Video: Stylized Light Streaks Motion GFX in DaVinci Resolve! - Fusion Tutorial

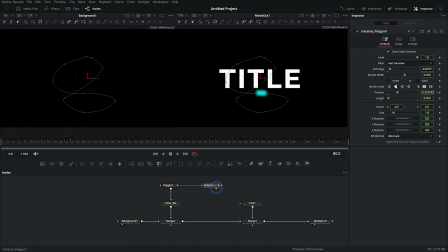249s
And so it's a copy that we can use for other things in the nodes, but all of the properties are linked.
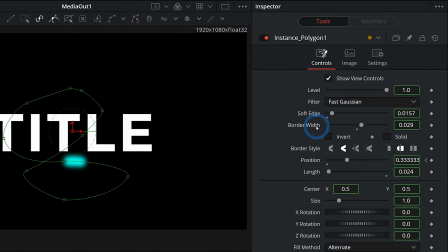254s
The only thing that we're not going to link is the soft edge and the border width. So I'm going to right click on soft edge and select deinstance.
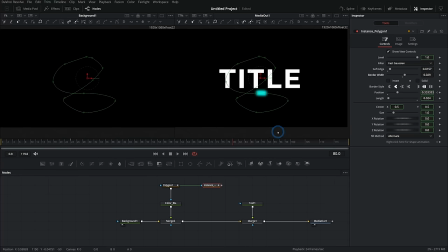262s
Same thing with border width, right click and deinstance, so that we have individual control of this second mask. Now we're going to take another background. Let's make this a white background and I'll rename it as such.
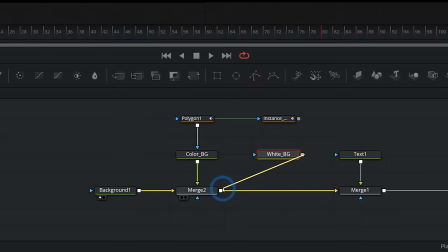273s
White BG, and we'll merge this over. And we'll take this instance and plug that into the white background.
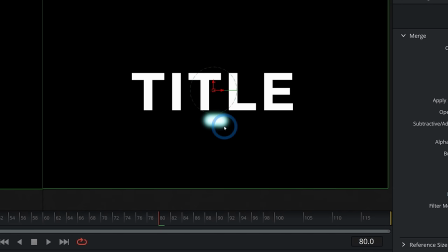277s
And now we have the white inside of the blue, and it's sort of doing what we want. But let's select this instance here, and we're gonna take the border width down a little bit,
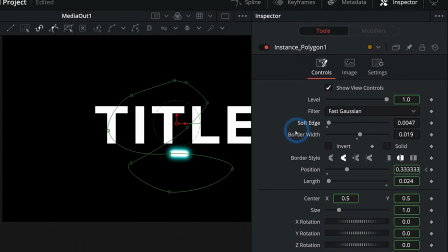286s
and we're gonna take the soft edge down a little bit. And now look what's happening. Oh baby, that's looking so much better.
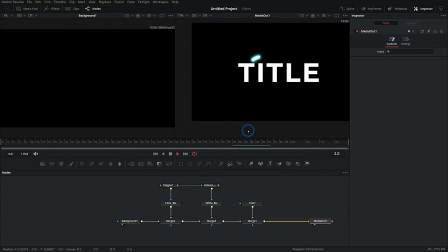291s
So now we have this kind of swooping around, and it looks like it's actually really bright and it's just kind of glowing. Now let's take all of this so far, and we're gonna add some distortion to it just so it doesn't look like this perfect little oblong circle thing. And I'm gonna do that by hitting shift space bar and typing DSP for displace.
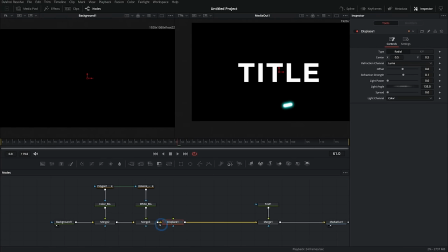309s
That's gonna bring up our displace tool, and that's gonna do nothing by default until we add a texture to drive our displacement.
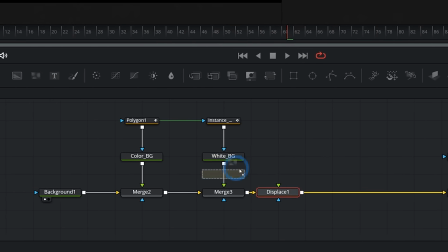316s
So we're gonna grab this second icon, this fast noise, and grab that and put that in here like this into the green input.
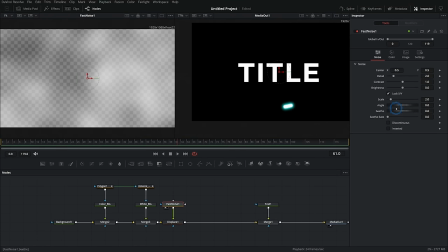321s
The fast noise is gonna make this cloud texture, and we can select that and adjust the scale and adjust a bunch of stuff with this. But by connecting this fast noise, something that's black and white, to our displacement node,
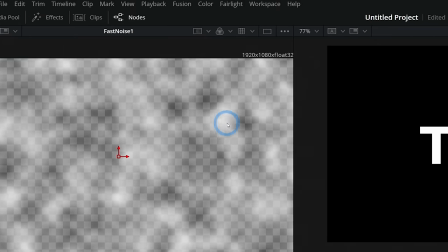332s
the places that are white are going to displace more, and the places that are dark are going to displace less.
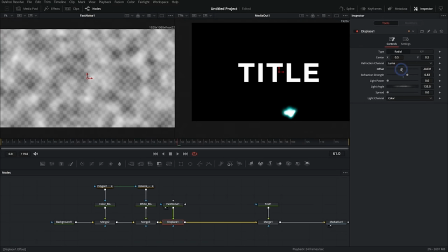337s
And so as we push up the refraction strength on our displacement node, take the offset down, look at this, it kind of changes this around.
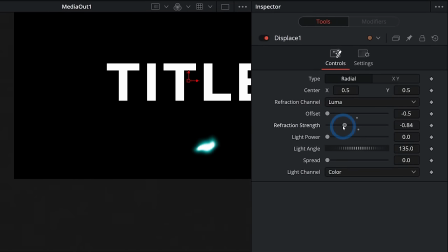344s
Oh baby, it looks so cool. You just push this around just a little bit and it looks a lot more interesting.
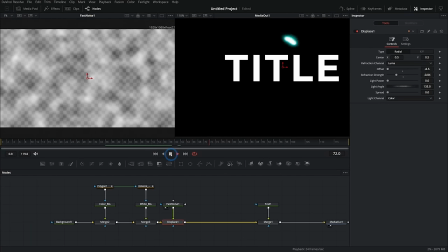350s
Look at that. Oh, so much better. It looks like a, you know, it looks like some kind of piece of plasma or something, something that's a little bit more wild than our just kind of boring light. This is such a cool trick, just putting that displacement on things. It really helps things look a lot more natural and a lot more interesting. So now we have that moving around.
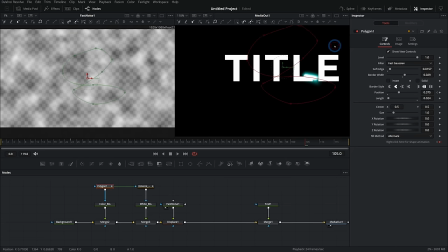366s
And because these are instance, I could take this path and I can move it around, put it wherever I want, and it's going to update both with the cyan background as well as the white background. We can kind of move this around. I'll actually get rid of a couple of these points just to make things a little smoother.
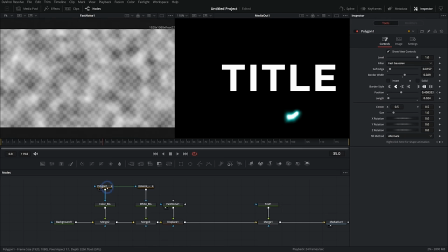380s
There we go. And now we have this kind of going behind our title a little more. One thing to pay attention to, and I just kind of messed this up, is that masks animate automatically. And so I actually set a keyframe for this mask way over here. And if you don't want that, then I can just go to the keyframe that I don't want and then just hit this keyframe right here.
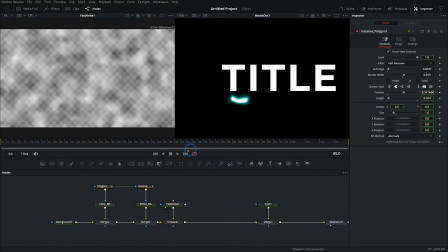397s
So we only have the keyframes that we like. Perfect. Now that still moves around like that. That looks cool. And we can adjust the length and everything of this light streak just by pushing the length up a little bit. We can have that be a lot more wild if we want to. Oh, looks so cool. All right, now this is neat. Let's take this to the next level.
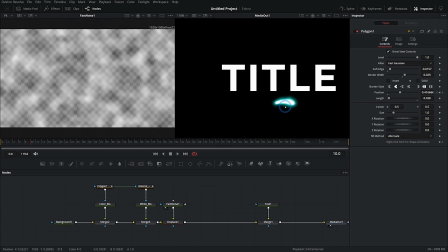413s
What's really gonna sell this light emission kind of idea that we're doing is if it affects something like a background or a texture or something.
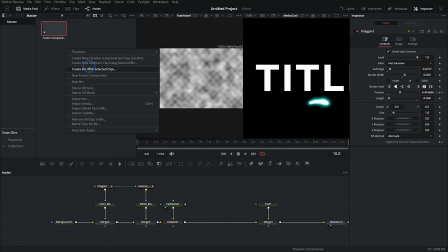421s
So let's go ahead and add that. I'm gonna go to my media pool, right click, import media, and I'm gonna find a texture. This is just a bricks texture. It's always nice to have some kind of grunge and wall textures and stuff laying around if you're going to be doing motion graphics. We'll just take this and merge this over our background like this. Ooh, but here's the thing, we have a problem.
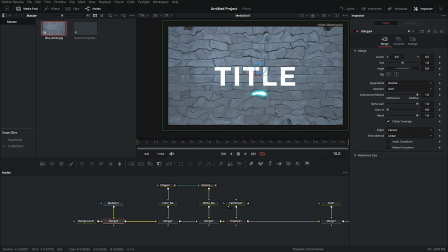439s
That same distortion is being applied to our background. And so what do we do instead of this?
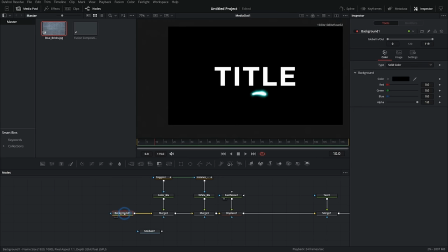445s
Let's do this. I'm gonna hold shift and bring this out. And let's take this background, this black background here, and let's just turn down the alpha.
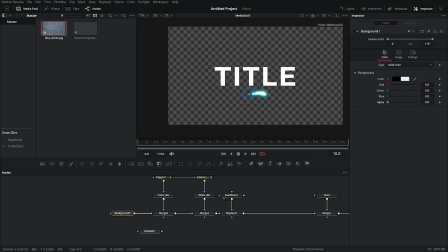451s
So this is just gonna have our light on not a black background, but a clear background. And then we're just gonna start brand new with a new background here, merge our bricks over our background.
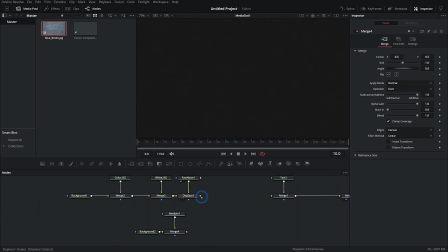461s
And then we're gonna take everything that we have so far, this light movement and everything,
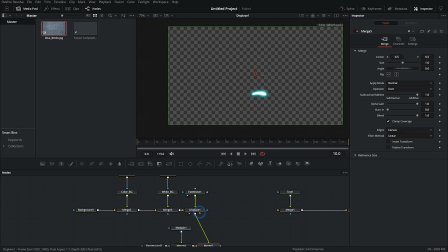465s
and merge that over our background like that so that we have the displacement just affecting the light and the clear background.
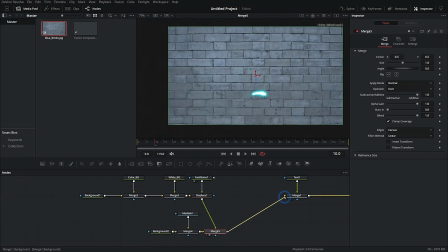472s
And look, now we don't have the displacement messing with our wall. Okay, take this and plug it into our text like this, bring in our media out, and everything's okay again.
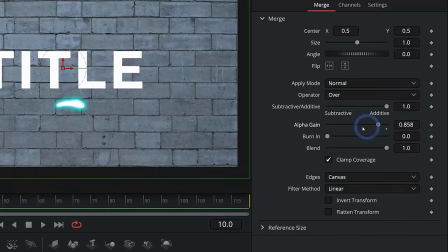479s
So let's take this merge and maybe take the alpha gain down and take this blend down.
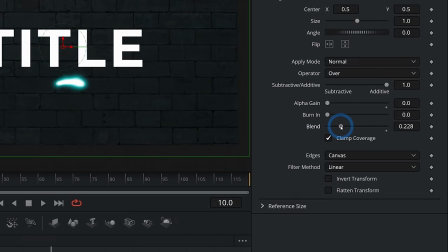484s
And I'm just kind of blending this on top of my black background.
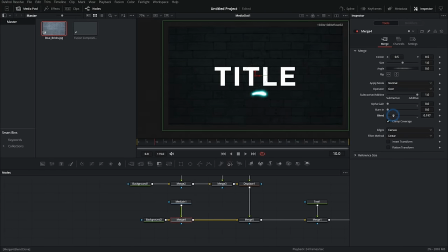487s
I could also put it on a colored background, but I want this to be really dark where you almost don't even see the text of the wall. Okay. Then we're going to do something really tricky.
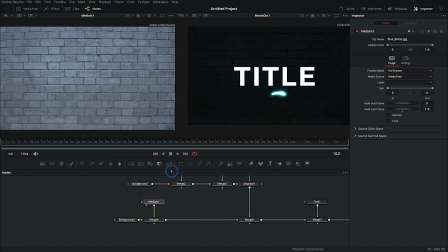497s
We're going to take this same brick texture and we're going to merge it over itself again.
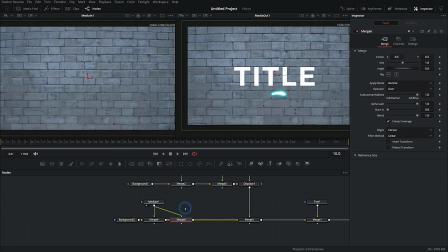501s
So we basically are just putting another copy on top of it, but we're gonna run it through a color corrector like this first. So now we're merging a color corrected version on top of itself. And this time I think what we'll do is just push up the gain a little bit, take down the gamma, and now we have this really nice contrasty kind of more wet looking wall.
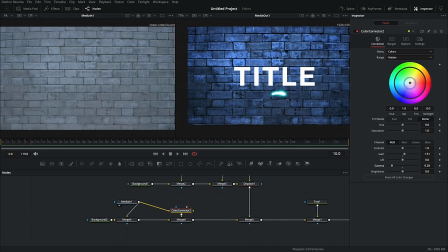520s
And this is going to be what our wall looks like when it's lit up. I'll also maybe just push this a little bit cyan just to kind of match with this color. Now there are a lot of nodes in Fusion, and if you're somewhat new to Fusion, this is probably pretty overwhelming. If so, make sure to check out my 9 nodes you need to make almost anything in Fusion workshop. That's a great place to start if you're not familiar with how Fusion works or not familiar with all of the nodes. There's really only a few nodes that you need to make most things, just to make almost anything you want to make. A lot of them we're using in this video, but I go over them a lot in that workshop. Make sure to check that out right here.
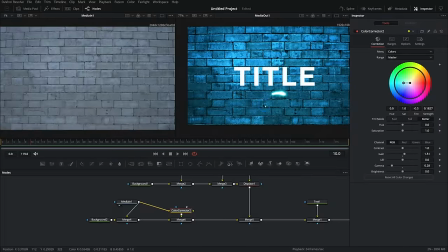553s
Let's get back to it. But we're only going to see this wall around where our light is, and we're just going to kind of fake some lighting here. we're going to do that by taking this isolated light that we made earlier, and we're
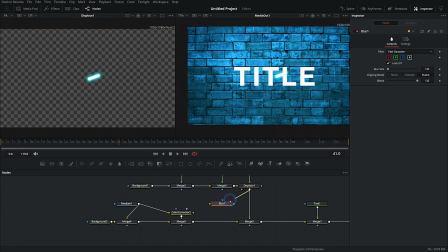565s
going to blur it. And we're So I'll take a blur like this, bring this into a blur. I'll bring the blur up here on the left so we can see what's going on. Push up the blur size and just blur this a lot like that. So now it's a really blurry version of what we have. And we're going to use this as a mask for this color corrected wall texture.
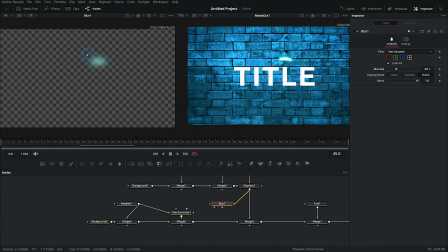581s
So that wall texture is only going to exist right here inside of this blurry spot.
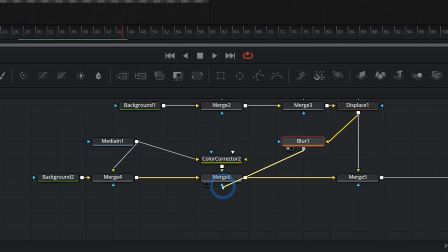586s
And we'll watch what happens. We'll take this and just plug this into the mask input of merge 6, which is controlling our wall.
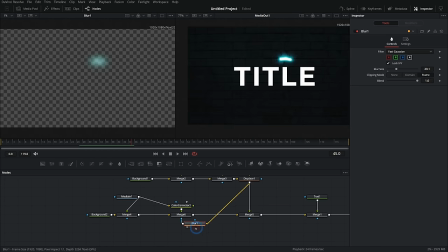592s
And look what happens. Oh, this is beautiful. This.
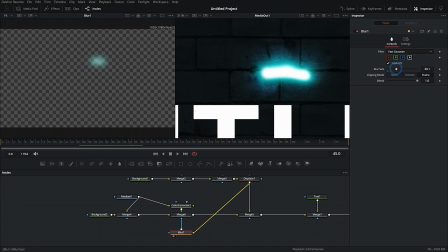595s
Now it's like it's lighting up that wall, and we can push this blur up more or less to add a little bit of light spread there. We'll just push this up a little bit more. We'll take this merge and maybe take alpha gain down. And that's just going to blend those together a little bit nicer.
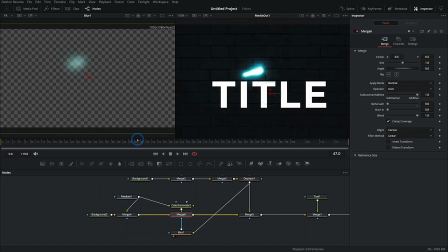609s
And now it looks like this is kind of lighting up the wall a little more. Let's spread this out just a touch more. And I'm going to take this color corrector and I'm going to take the gain up more like this. Oh yeah. Now that looks brighter.
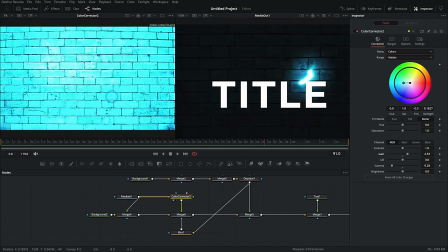619s
Oh, that looks so cool. I mean, it's just so easy. All this is a color corrected version of our background,
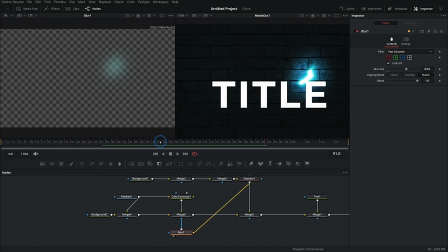626s
and we're just limiting it to only appear where this very blurry version of our light is, and it looks like the light is lighting that background.
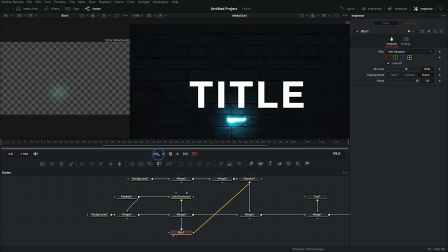633s
Ugh, without any kind of 3D lighting or anything like that, plays back super fast, super easy.
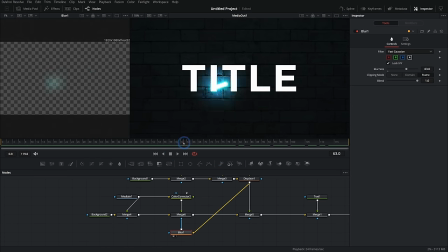638s
That looks amazing. Look at that. That's so cool. All right, so we got that going on. Let's also add a little bit of randomness to this. Actually, after this displacement, oh, maybe even before the displacement, let's add a transform node.
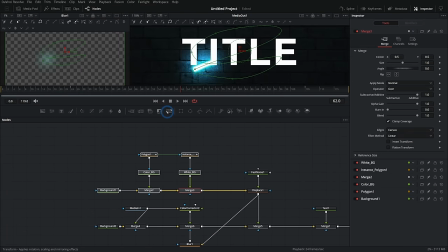649s
We can use this transform node.
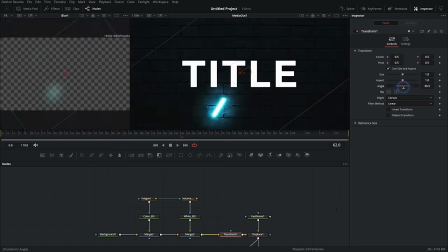651s
I'll just hold shift and put this in here like this, and we can rotate this like this, and that's going to add a little bit more randomness to our light. So we can keyframe this angle like this, start at zero and end at 360, 365, whatever we want to do.
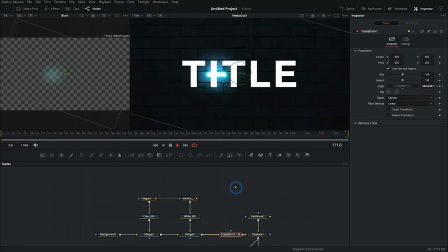665s
And now it's doing the same thing over and over again, but it's rotating, and so it looks like it's different every time. So we get a little bit more randomness for our money. Looks so cool. So cool. Okay, let's pump this displacement up a little bit more. Make that a little stronger. That looks neat.
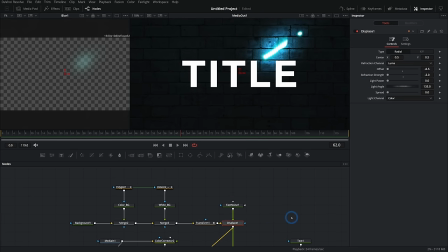681s
Huh. So cool. All right, so the background looks dope. Let's make the text a little bit cooler. There are so many different ways to do this. One thing you might not know, in a text plus, there's this fourth icon called shading.
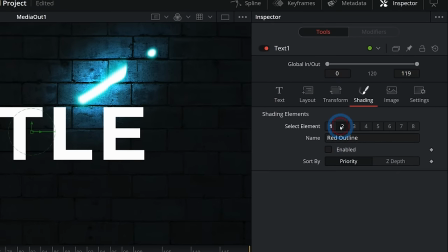693s
And by default, there's just a white solid fill, but there's different elements, and these are like different layers of our text.
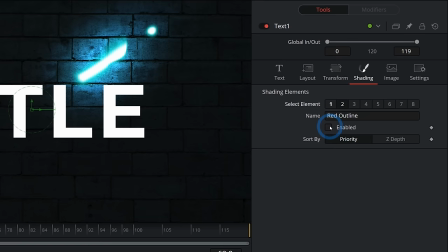699s
And so if we go to the second element and enable it, that's gonna put a red stroke around our text.
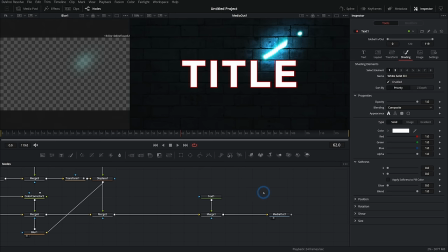704s
And so we can have a separate stroke from our fill. So let's go ahead and just break this out into two pieces, sort of like we did with our light. So I'm gonna take this text and let's just copy that, Control C, double click off, Control Shift V. That's gonna make instance.
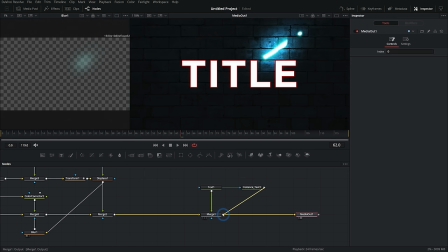719s
I'll take the output of that and put that here. And let's call this one fill, and we'll call this one stroke.
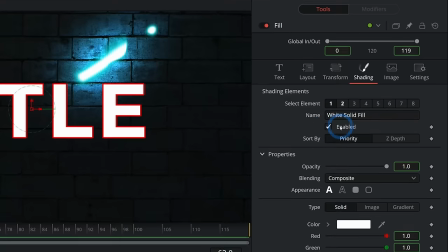724s
So I'm just gonna go over to shading and right click on enabled and deinstance that.
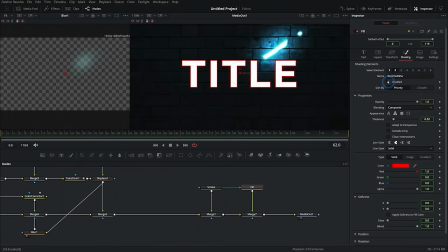729s
And then in our second element, deinstance that. Okay. So in fill, we're going to disable the fill, and in stroke, we're gonna disable that outline. And then in stroke, we're just going to disable the fill like this. And so this should look pretty much the same, but we have these separate.